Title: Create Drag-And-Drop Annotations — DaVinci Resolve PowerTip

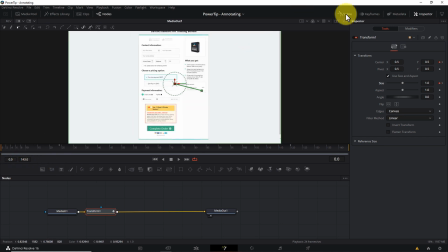491s
So let's open the spline window, resize it so we can see what's going on,
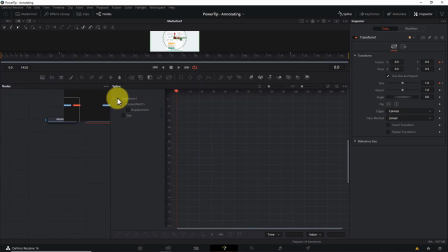497s
ensure both the size and center path checkboxes are selected, click Zoom to Fit, then click anywhere on the spline grid and hit Control A on your keyboard to select all keyframes. Then hit F to create flat spline paths.
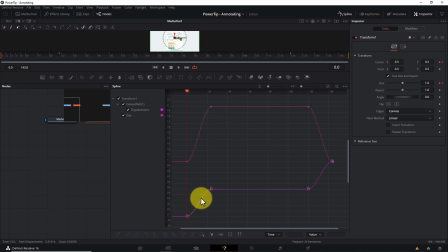515s
Notice how we now have nice smooth paths between the keyframes at position 0 and 24, and again between frames 120 and 144. Now let's play this back.
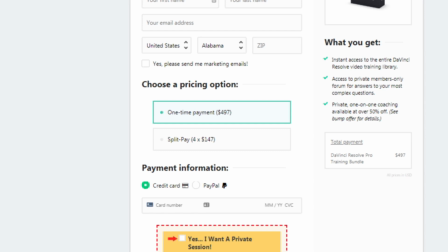526s
And as you can see, the zoom in and zoom out are much smoother than they were before.
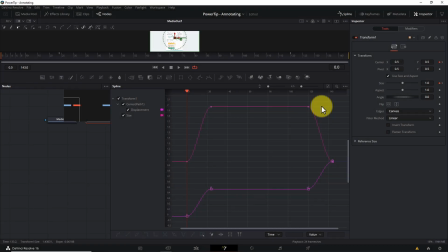532s
Now, one last thing we can add to amp up this effect is the smallest little bit of motion blur. So let's close the spline window, click the settings icon here in the inspector,
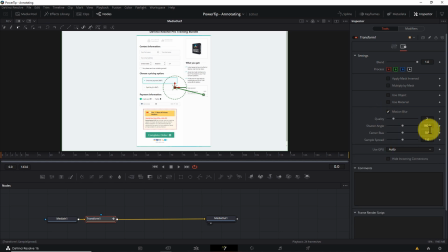543s
check the motion blur checkbox, and leave all parameters at their default values.
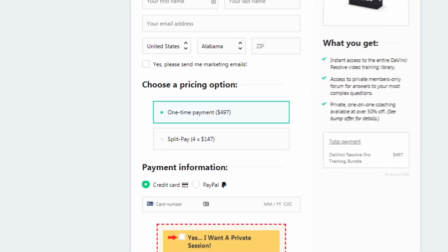549s
And now let's play back the zoom effect. There you go. That's a one spicy zoom effect, I know.
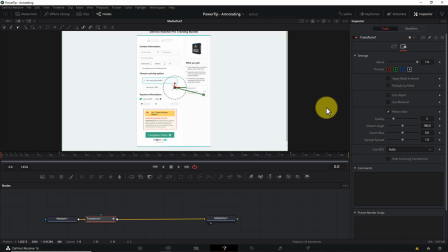557s
Now don't forget, because this effect is inside an adjustment clip, you're free to drag it anywhere you want on the timeline, and the zoom effect goes with it.
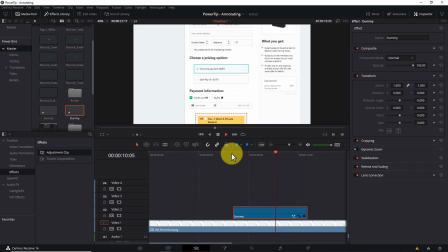567s
Just keep in mind, if you want to make the effect longer or shorter, you'll need to go back into Fusion and adjust the placement of your keyframes. All right, let's move on to annotation technique number 2, the spotlight effect.
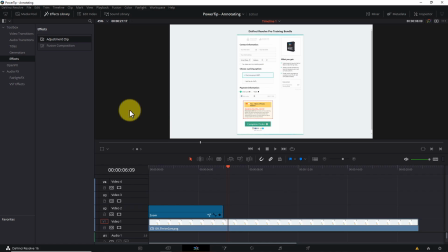582s
We'll start by adding a new adjustment clip to the timeline. Place your cursor anywhere over the clip and click the color icon to jump to the color tab.
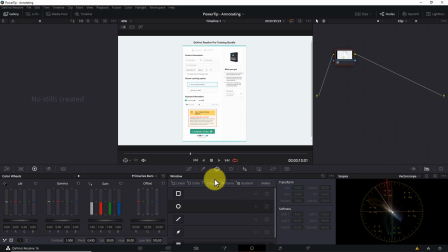591s
Next, select the power window tool and activate the circle shape. Use your mouse to position the center of the circle over the area you want to highlight. For me, that's going to be the bump offer box in the lower left corner of the checkout page.
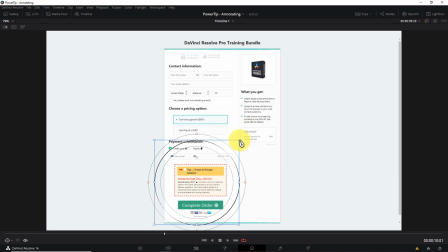608s
Next, grab any one of the corner handles on the blue square and drag it in or out to increase or decrease the size of the window. If you need to, you can grab the handles in the center of the blue lines to change the shape of the window to more of an ellipse.
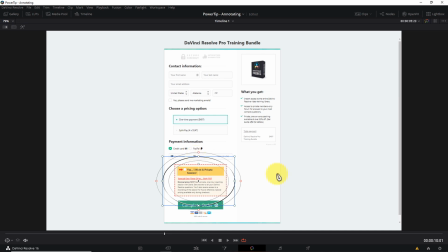625s
Okay, now click the outside icon right here so that any color
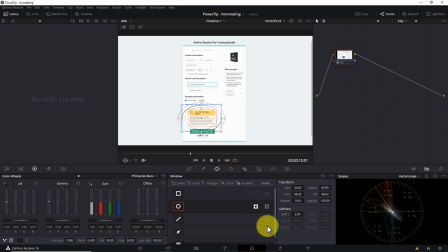630s
changes we make from this point forward affect everything outside the power window.
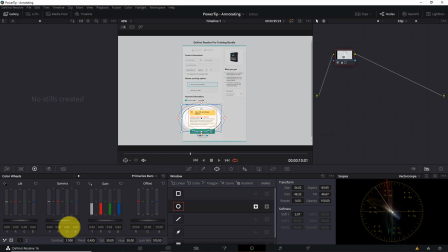635s
I'll start by dropping the gain slider here on the color wheels panel down to about 0.7.
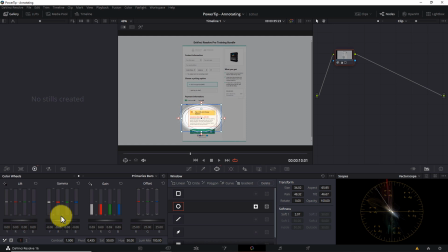641s
And I'll drop the gamma down to about minus 20. Now be aware, there's no right or wrong values for these sliders.
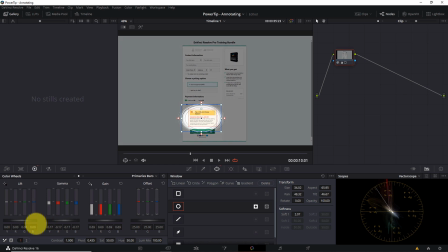650s
The levels you choose will depend on the overall brightness of the underlying clip and how much or how little you want to emphasize the area you're highlighting. So adjust the gain and gamma sliders until you're happy with the effect you're creating. Notice how the adjustments I've just made really make the bump offer pop. It would be super clear to a viewer there's something here that I wanted to highlight. The only thing I'm not happy about is the edges of the circle are a little bit too soft. We can adjust the softness with the red handles on the power window,
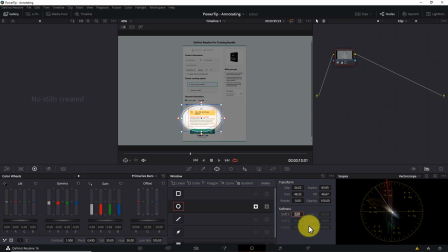683s
but I find it easier just to type a value of 0.5 into the softness parameter field right here. And now let's take a closer look. Good stuff. For one final touch,
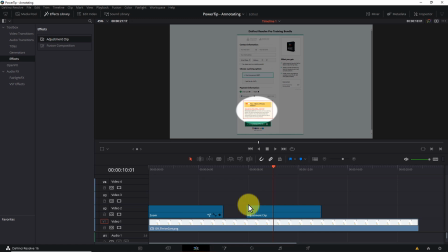696s
let's jump back to the Edit tab and add a short fade in and fade out to the clip so the transition isn't so abrupt. I typically add somewhere between a quarter and a half a second of fade on both the head and tail of the adjustment clip. And now let's play it back. That's looking good. And for the record, you're not limited to circle shapes here.
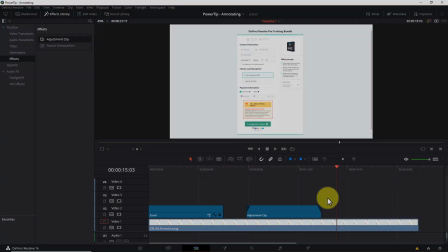718s
You can follow the same process to create square spotlights,
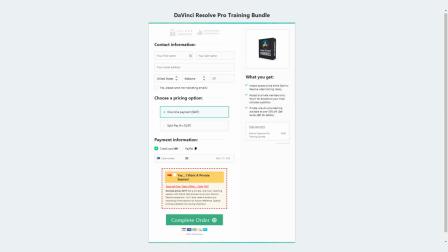723s
or you can use the curve tool to create a custom shape that can be as freaky as you want. Just be careful not to scare the kids. Okay, next up, technique number 3, transparent overlays.
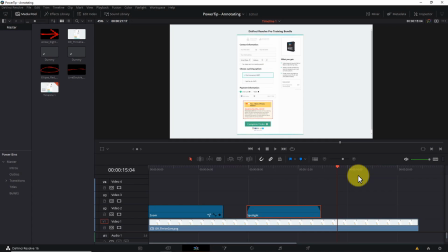737s
For this technique, we need some external assets.